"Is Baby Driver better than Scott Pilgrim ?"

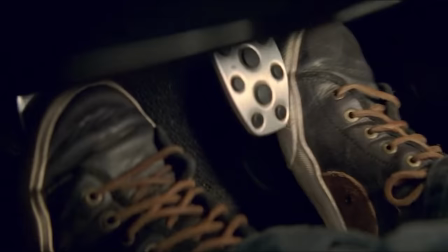4:06 It's so creative, and it keeps baiting you to make a point about just how daring and skilled Baby really is.
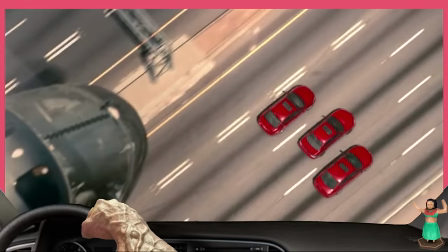4:10 Like when Jon Bernthal tells him to get going and he reverses, or the helicopter trick, or the car switching maneuver.
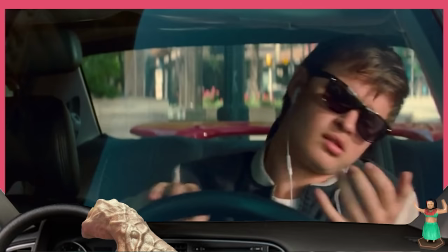4:16 The whole scene is just this phenomenal introduction to the world of The Getaway. But it doesn't just show he's skilled, it shows he's human.
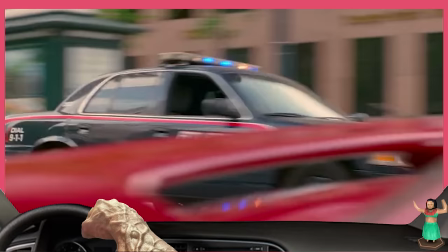4:22 He's goofing off and jamming out the whole time he's waiting. When he hears cops throw on their sirens, he gets really panicked only to realize that they were responding to a different situation.
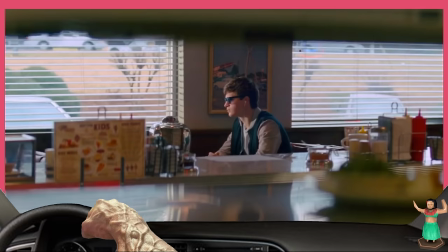4:30 Every little character moment in this movie is just perfect, and there's dozens of them. But Edgar Wright, being who he is, wasn't happy with just one of the best openings of the last ten years of cinema.
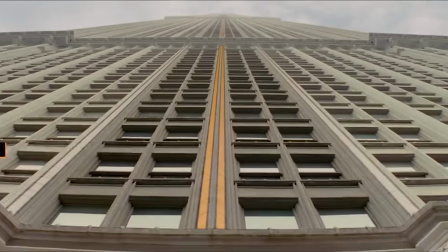4:38 But he just decided to do it again in the same movie right after the chase and title card We get into honestly an
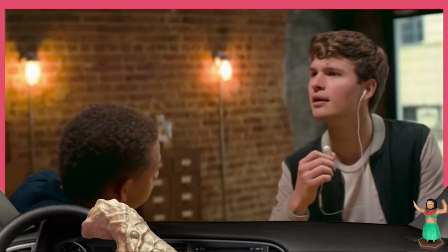4:45 equally well-made intro to the movie a scene of baby going to pick up some coffee down the street for the crew You might be thinking how could him going
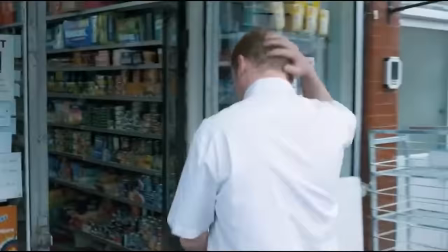4:51 to grab some coffee rival that intense first scene? Well, if you've seen some of this guy's other work like Shaun of the Dead Then you'll know that just walking around town can be some of the most important
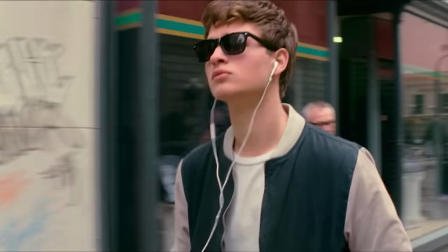4:59 shots that a movie has to offer in this coffee Scene baby is comfortable despite his current circumstances.
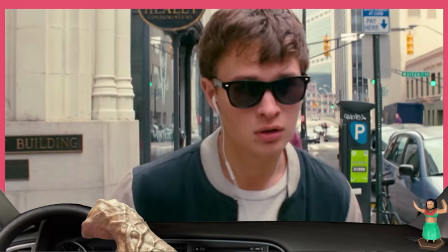5:04 It's like he's living in a movie everything is bright, his themes were playing in his headphones, it's a picturesque stroll through the city.
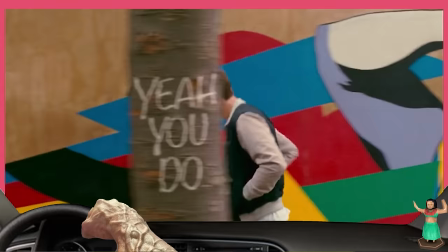5:10 The words in his music can be found all throughout the scene on signs and graffiti, it makes it feel like a comic book or something, it's campy and light and whimsical.
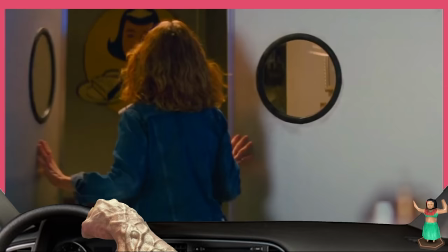5:18 But then, outside the coffee shop, he sees a beautiful woman, a woman we'll later know as Deborah.
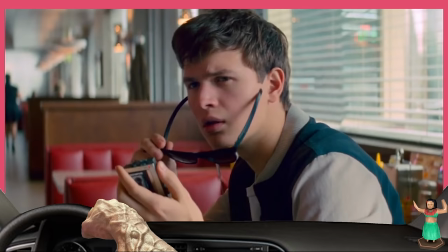5:23 After Baby sees her, it's like he was ripped straight out of this fantasy that he's been living.
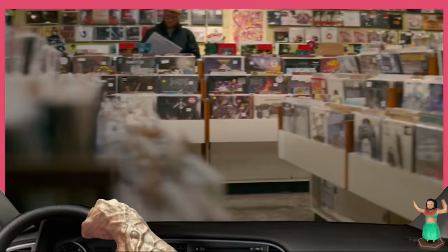5:27 He's been trying to tell himself that the life he's leading is fine, but one look at Debbie and everything subtly changes.
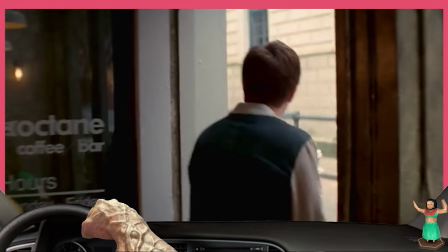5:33 He's no longer smooth and cool, he's too distracted to grab his own coffee. We see him walk all the way back to the building, but this time it's different.
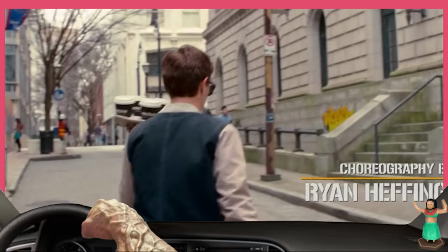5:40 Instead of hearing nice bustling sounds of the city, we hear cars honking, jackhammers, pedestrians arguing, the whole sound profile becomes harsh.
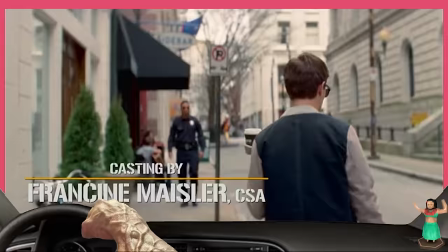5:47 Instead of crossing where he did before, he jaywalks, he has to avert his eyes from a cop to avoid suspicion.
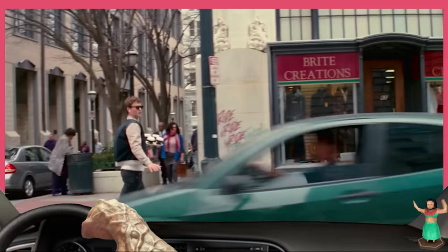5:53 A doomsday Christian yells at him with a megaphone right in his ringing ears. The graffiti is no longer aligned with the soundtrack and so it feels less magical and more sketchy.
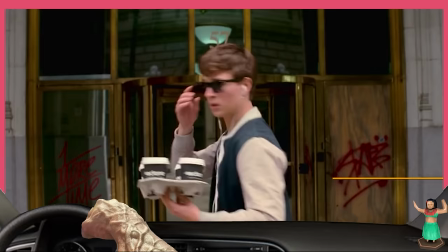6:02 But almost like a light at the end of a dark tunnel, there's a trumpeter soloing near the entrance of where Baby was heading.
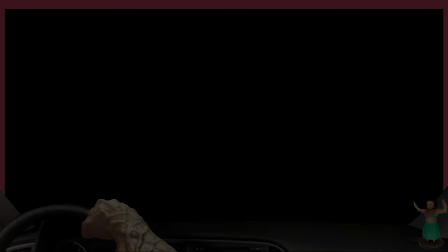6:07 His solo is of course perfectly layered over the soundtrack, it all feels very animated and human. I said that before and I'll likely continue to say it because there's really no better way to put it. It's got the charm of a classic Disney movie at times, Wright's style is just that punchy and dynamic.
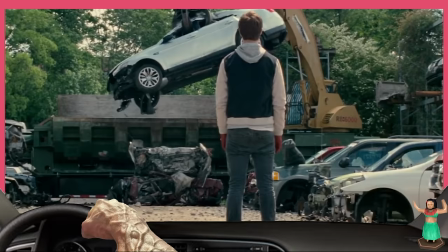6:20 We see Baby go get coffee once again later in the movie after a few important layers have been added to his character,
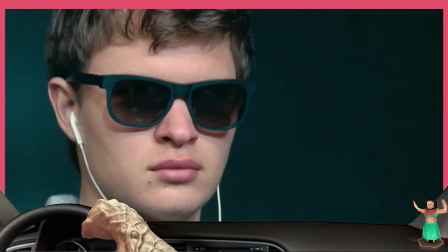6:26 and on the way back he looks into the mirrored reflection of a skyscraper as if to just for a second ask himself,
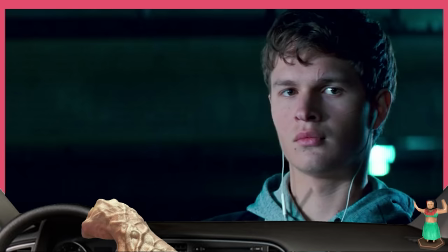6:31 am I really doing this again? But there's obviously no point in asking, because does he really have a choice?
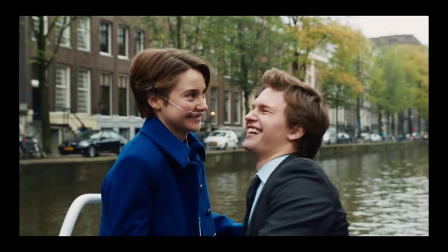6:36 I've kind of only seen Ansel Elgort in this, and Divergent and The Fault in Our Stars, but those were both like over a decade ago now.
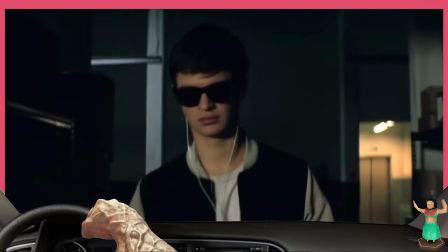6:43 I have no clue what you'd typecast this dude as, but this is a perfect role for him, someone charismatic and well-meaning yet very reserved.
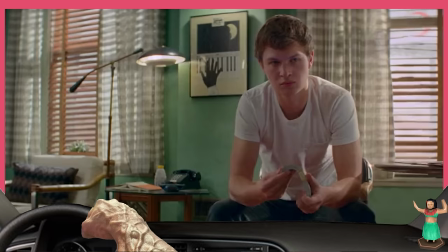6:50 But despite not talking much, I think Baby's a pretty interesting character. Instead of watching the news about his crimes or reading about them in the newspaper anxiously, he's more interested in the girl at the diner.
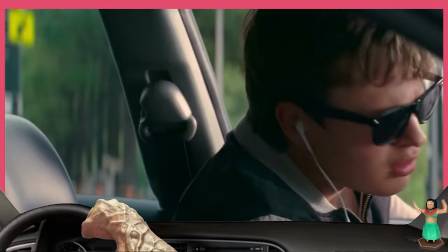6:59 If Baby chose to be here doing this, the level of disconnection between his attitude and what he's doing would be reprehensible.
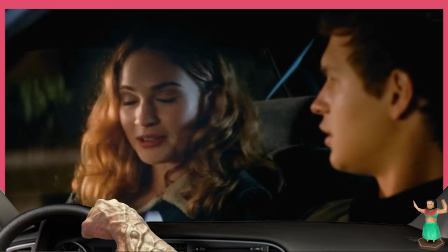7:05 But because he's got virtually no choice in the matter other than do or die,
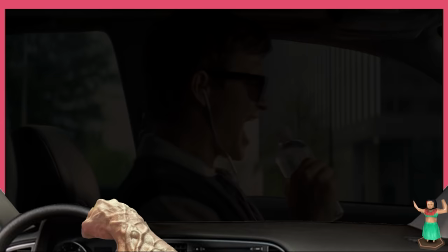7:09 it comes off as oddly charming when he's trying to goof off or distract himself while people are getting hurt and robbed.
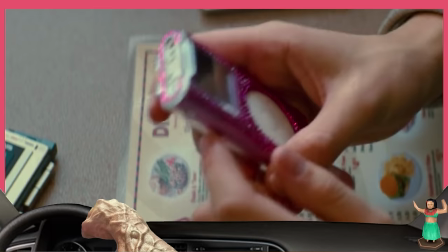7:15 I'm not even sure if this guy owns a smartphone, just the burners he gets from work and a few dozen iPods.
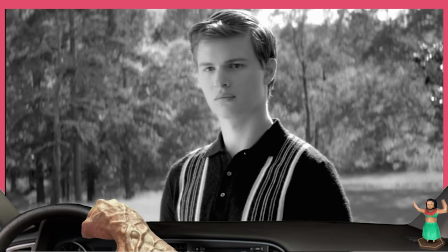7:19 This really accentuates how stuck in the past he is, I mean just look at his daydreams, it's clear he has this old school traditional view of what happiness looks like,
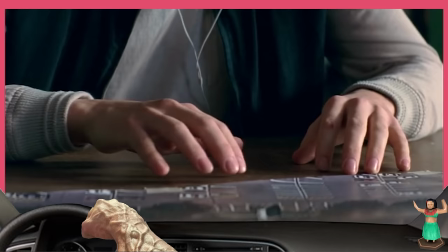7:27 one that he's never known because of his troubled upbringing. He's always found it better to just listen instead of speaking for himself, and we see this all over the movie.
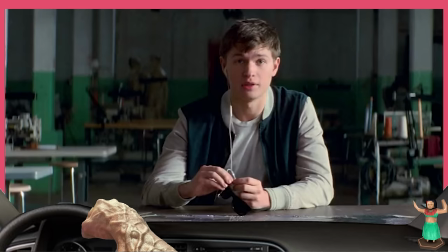7:35 When asked if he was listening to the plan at all from another heist crew member, Bats, he recites the entire plan word for word even though he was blasting jazz the entire time.
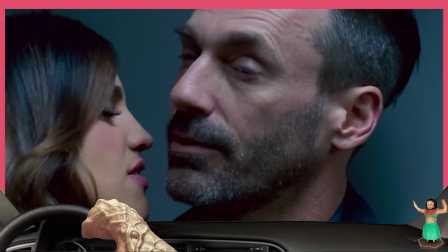7:43 He takes Debbie to a fancy restaurant, but he only knows about that place to begin with because he heard Buddy say it before the first job when he's bragging about taking his darling out.
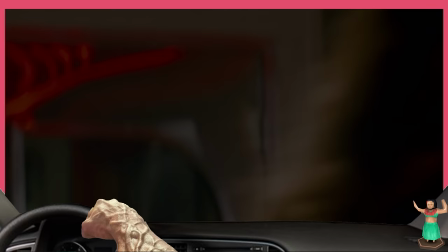7:51 He even uses Buddy's line about it being the finest wine and dine of all the wines and dines in town. Something I find pretty interesting is just how adverse Baby is to lying.
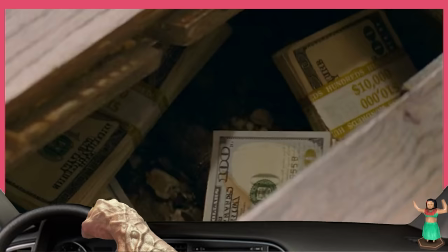7:59 He may tiptoe around a situation, but it clearly makes him uncomfortable to be straight-up dishonest.
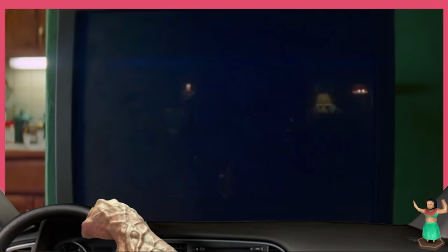8:04 Early in the movie, he's flipping through channels on the TV after Joe crashed. And of course there's foreshadowing in the TV commercials, did you forget who directed this?
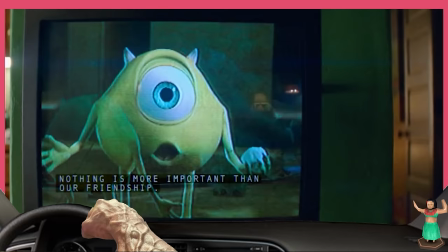8:11 But Baby catches a brief scene from Monsters, Inc. of Mike and Sully reconciling.